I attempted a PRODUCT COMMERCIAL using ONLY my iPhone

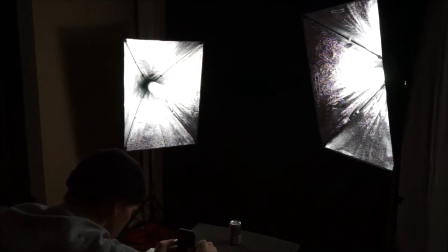[4:09]
So as you can see, what I'm doing here is I'm just setting up my iPhone to record the video. Now I'm using an app known as Filmic Pro.
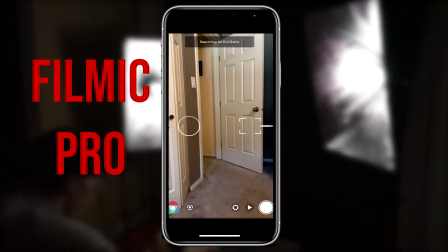[4:14]
Filmic Pro is essentially an app that allows you to record professional level videography.
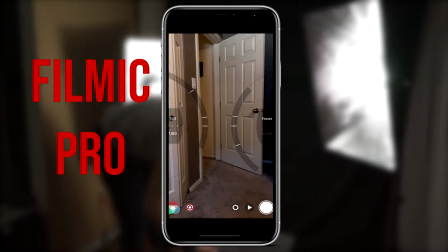[4:19]
In the app, as you can see here, I'm actually using a wheel on the left which controls the ISO and shutter speed.
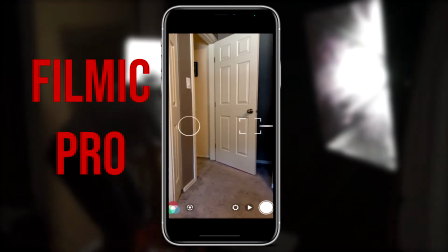[4:24]
The wheel on the right allows you to set the focus, which basically allows you to focus on things that are either far or close depending on what you're recording.
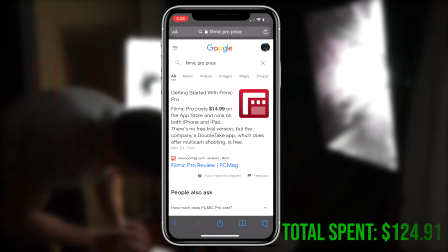[4:31]
This app is selling for $14.99 on the App Store right now. Alright, so now we have all the settings good, so let's start recording. What I'm doing here is I'm using a spray bottle that I got from my mom's haircutting kit to make it look like it is a cold,
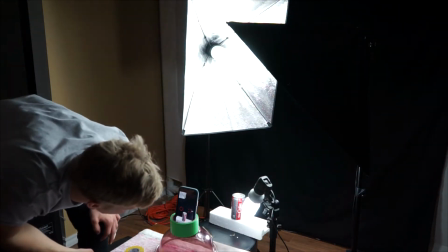[4:43]
refreshing beverage that has a little bit of condensation on the outside that everyone loves to see on a nice warm summer day.
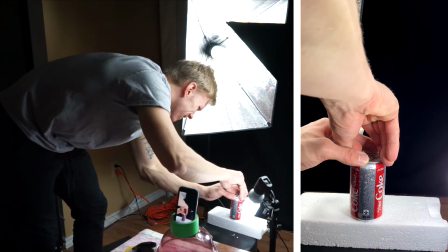[4:49]
After I did this, I then started to slowly open the can step by step so that it would look like a stop motion capture.
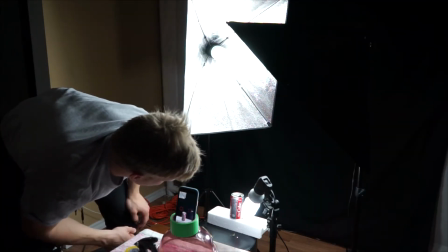[4:55]
If you don't know what stop motion is, a great way to reference it is the way that Corpse Bride and Shaun the Sheep were produced.
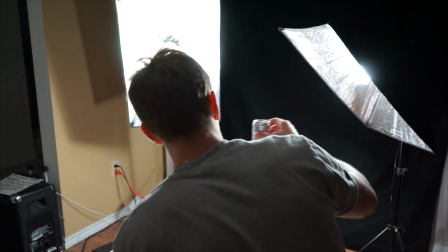[5:00]
I then wanted to record the scene where I was pouring the drink, so on the stool that I was using, I set up a bowl that was out of frame so that the camera didn't see what I was pouring the drink into.
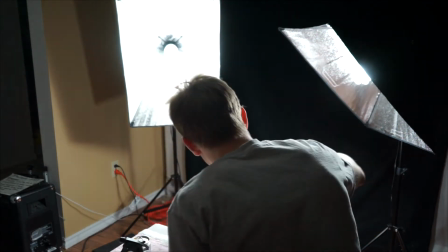[5:08]
Unfortunately, you can't actually see this because my dumbass forgot to move the camera, but you could hear it.
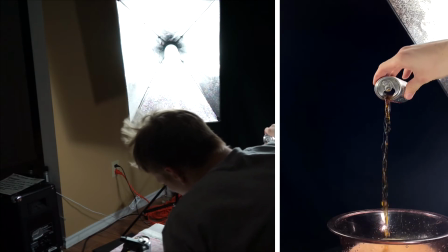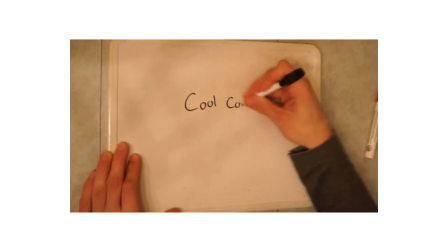[5:18]
So this cool little contraption that I built here actually allowed for a lot easier of a process when I was in post-editing.
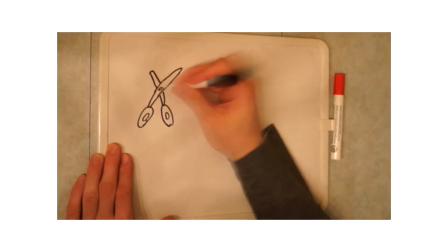[5:24]
So basically all I did is I took some scissors, cut a hole in the bottom of a can, took a shish kebab stick,
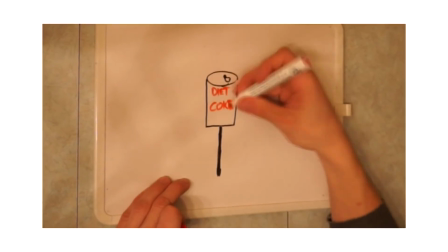[5:28]
stuck it through the hole, and taped the shish kebab stick to the bottom of the can so that nothing would slide or move around.
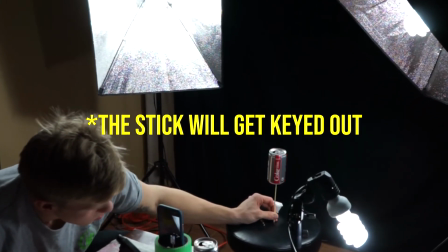[5:34]
And I then used it as leverage so that I could twist the can in a relatively fluent motion that didn't have any jittering or really bad stabilization going on.
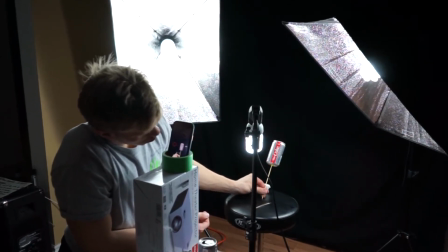[5:42]
But after a few minutes of doing this, I realized that there was actually reflection coming off the can. So I decided that I would prop the phone up on a higher platform and have it looking down at the can,
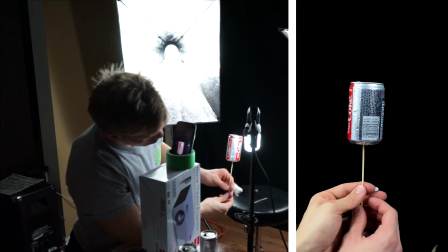[5:50]
which eliminated a lot of reflections and made for an overall better product video in the end.
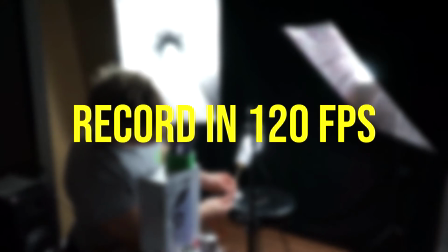[5:56]
A quick note, make sure that you record this in 120 frames per second. I was an idiot and I recorded it in only 60, and I didn't actually realize that I was doing that.
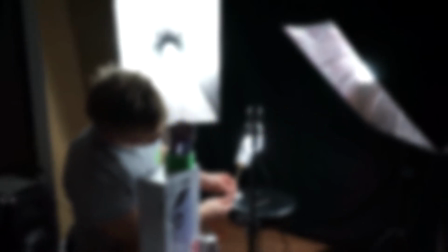[6:04]
The reason for this is because, as you can see in my product video,
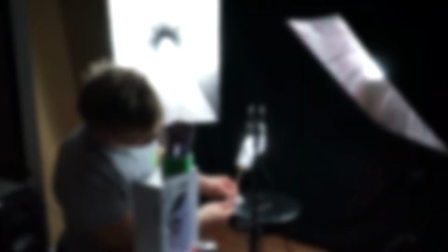[6:07]
there's a little bit of frame blending and digital frame creation going on that is making the frames look really blurry at times,
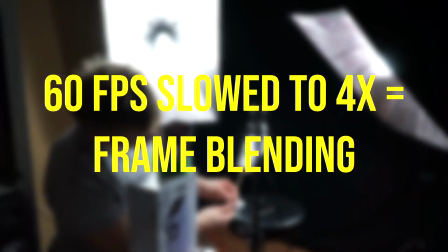[6:14]
and it also dysmorphs the can here and there. So if you want that really high quality, professional end product look, then please make sure that you do this.
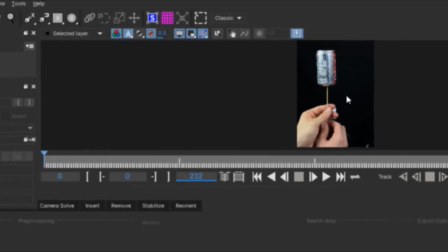[6:22]
Alright, so we're now in the post-editing steps of this video, and all I've done so far is just drag the clip into After Effects, and I opened up an effect known as Mocha.
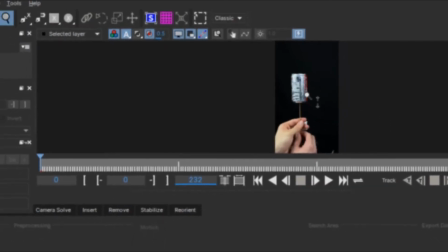[6:29]
After Effects actually comes with a version of Mocha that you could use, and it's pretty similar to this version.
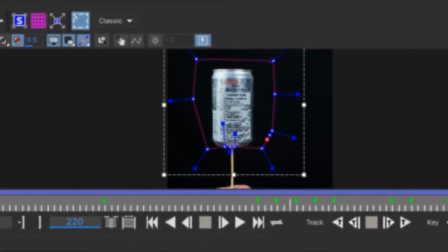[6:34]
So all I did to start out is just make a really rough keying sketch around the can, and then I click Export Shape Data and copy to clipboard.
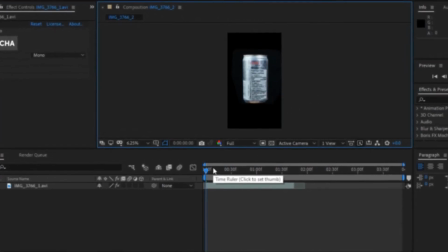[6:40]
I then applied the mask to my layer, and the reason that I did this is ultimately just to reduce the amount of steps that I have to do of keyframing in the end.
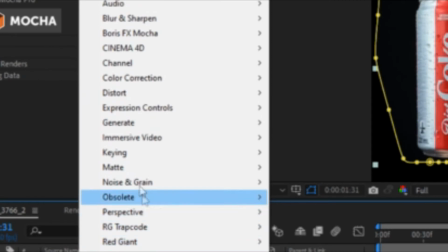[6:48]
So now that I had this mask made, I went into Effects and I went down to Keying, and then in Keying I went to Linear Keller Key.
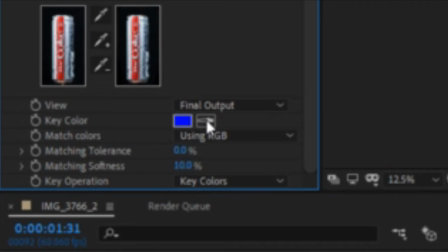[6:55]
In the effect, I just clicked the little eyedropper tool beside the blue rectangle, and I then clicked it again.
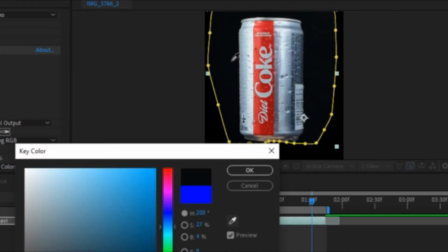[7:00]
I then selected the shade of the background from the Coke can video because that's the color that I want to key out.
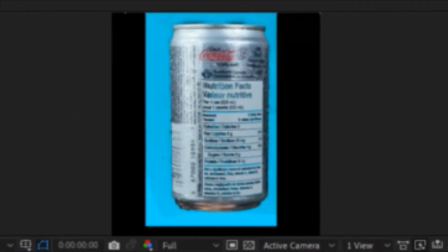[7:04]
I messed with a little bit of softness and tolerance settings to make it look a little bit cleaner, and I then ran a test where I took a completely different colored rectangle, put it behind the Coke can to see what the key kinda missed.
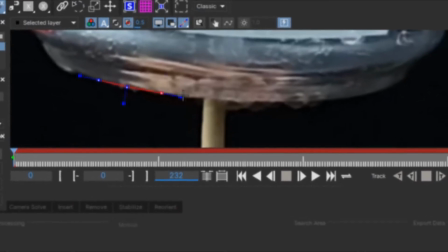[7:13]
I then duplicated that layer and took it into Mocha to mask and fix some of the keying that it missed.
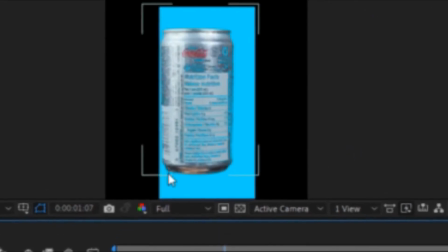[7:18]
Doing the test again showed me that the bottom now looks good, so I'm going to do the same with the body.
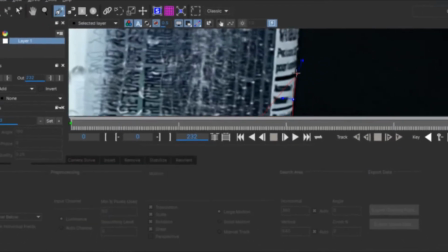[7:21]
I then duplicated layer again and took it into Mocha where I can mask out the body, and after all that was said and done, I messed around with some feathering to make it look smoother.
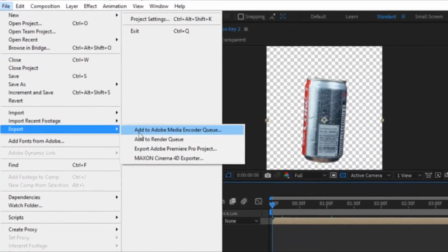[7:28]
So now all I'm going to do is click File, go to Export, Add to Render Queue, and when I'm in Render Queue,
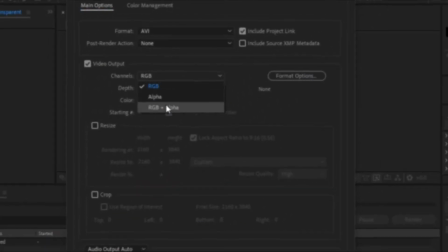[7:34]
I'm going to click on Lossless, and then I'm going to go to where it says RGB and make that RGB plus alpha.
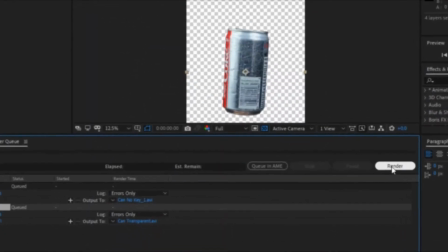[7:39]
Alpha basically means that it's rendering it as a transparent background video. So I imported the next clip where I opened the can frame by frame.
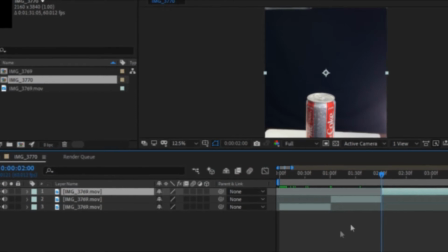[7:46]
I used the shortcut Ctrl-Shift-D to split the layer. I then just rinsed and repeated this process of skimming through the clip, splitting it at points where I would use the next frame of the can being open. When I was done this, I then went to Linear Keller Key and applied the same keying that I did in the first clip.
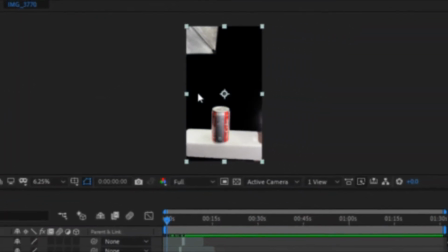[7:59]
This keys out the black.
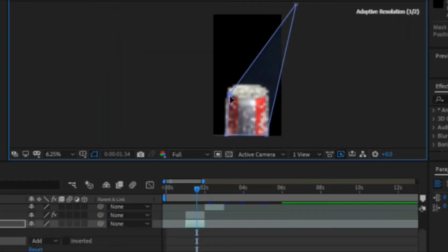[8:00]
I then ran the same color test again, and this one actually turned out a lot cleaner, but just in case there was black leaking through the can, I played it safe and I made a quick mask around the body of the can.
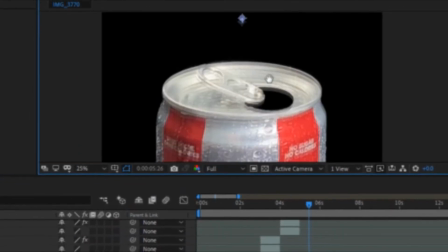[8:09]
The one part that I did have to work on is every frame that the can was open, I took a black rectangle and I put it in the hole of the can.